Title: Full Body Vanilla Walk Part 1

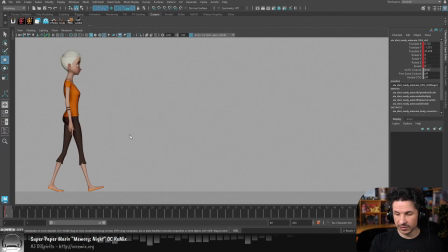Now, forward translation, once again, all we really want to do is get that body to not feel like it's way back here.
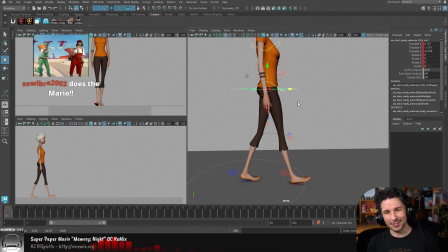And so, thank you so much for the sub. Oh, thank you so much. I really appreciate that. That's awesome. Thank you so much. So, I want that character to be slightly leaning forward here in terms of the,
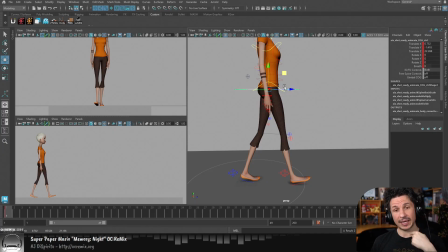or not leaning forward, but slightly forward with the translate Z, so we get that controlled fall feeling. And then the translate Y is really just whatever I can get to get a straight leg in the front leg and a bend in the back leg.
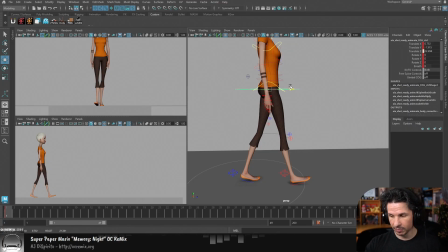So I'm just kind of playing around with that. And then from there, if I feel like, okay, I don't have quite enough of a bend in the back leg, I can also just push the foot roll here. There we go. Now, I will also globally rotate the body slightly forward here.
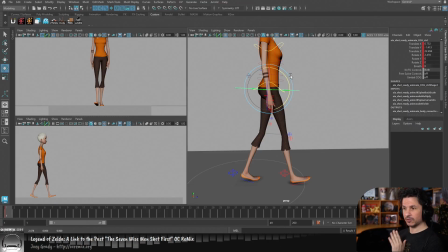Just a little bit. Once again, a walk is a controlled fall, so our body leans forward and then we just walk. This is not the body doing this as we walk. This is just a global orientation, like that at an angle.
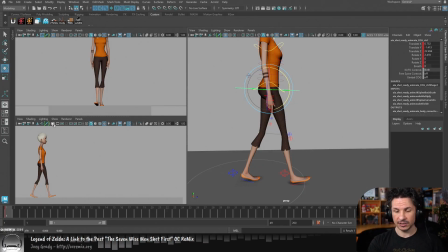Our spine is not pointing straight up, it's pointing slightly forward. So by doing this, I create that more naturalistic motion. I also throw the weight further forward to get that fall feeling in there. If the body is straight up, or worse, if you angle the body back,
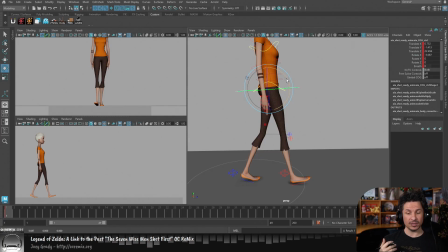now the character looks like they're kind of walking backwards, or they're doing that kind of lazy walk. Fred from Big Hero 6 has that style of walk, where his back is way back and his legs almost have to drag him forward.
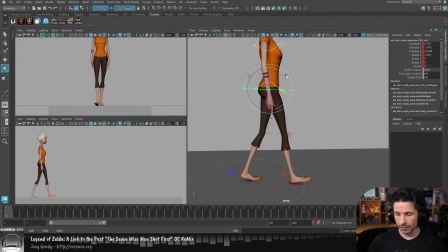So I want that slight lean right in there. Now, from there, we've gotten the hips in place.
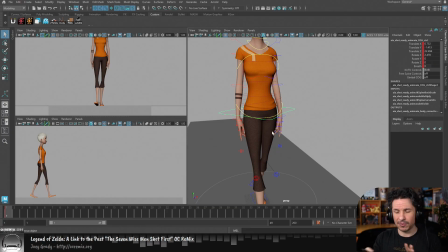We've got the legs. The lower half of the character is pretty much done for now. We're going to have to adjust things later, but this is good for now. What's the spine going to do? The spine counters the hips.
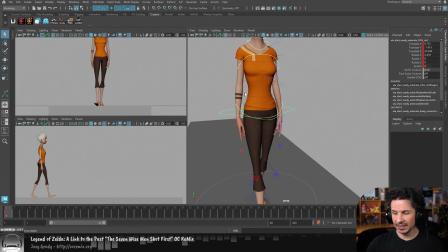That's really it. That's really all it does. The spine is there and moves in order to balance ourselves out.
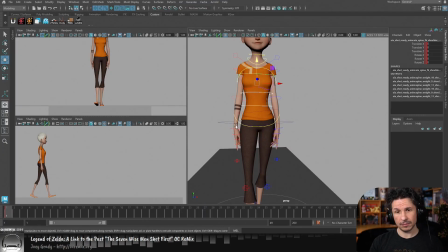So, if the hip is angled this way in this step, the spine will be angled the opposite way. So look at the shoulders right here. Let me get that view back here. So you're going to get that.
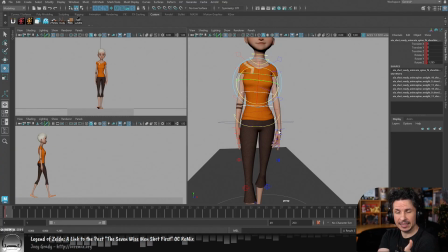If I twist my hips this way, so the left leg is forward, well, the shoulders will go the opposite way.
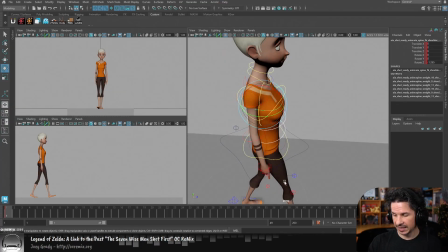So the right shoulder is forward. So this leg is forward, so that shoulder is going to be forward. Now, it's not going to be much. If you're doing a personality walk, you can really push this to get that stylization in there, but for a regular walk, it's just a little bit of a flow in there.
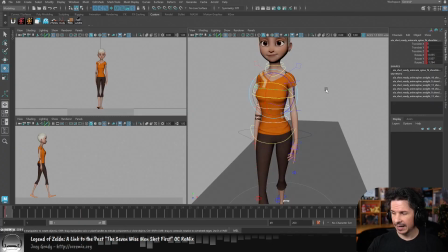So we've got that, and rotate X, we don't have to worry about it. We got that forward lean, we're good. Later on, I might add a little overlap just in the polish phase, but that's not important right now. The most important thing is getting those global motions right in there.
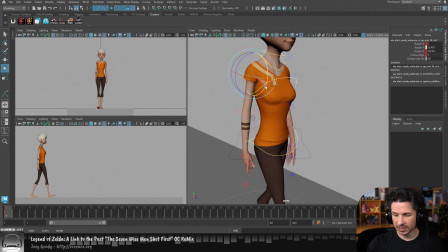And then for the arms are just going to go opposite of the legs. So if that leg is forward, this arm is going to be back, and then this arm is going to be forward here.
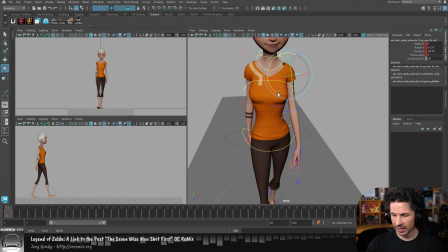Now, as your arms go forward, they also come in and out. So you're not just doing this, you're doing this as you walk. So I'm going to try and get that in there just a little bit. Right through there.
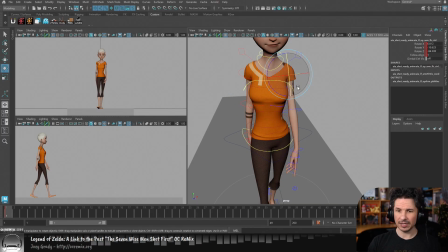And don't rotate the arms too much. Especially for vanilla walk, you are not swinging your arms like a madman. It's just a little bit of a sway more than anything.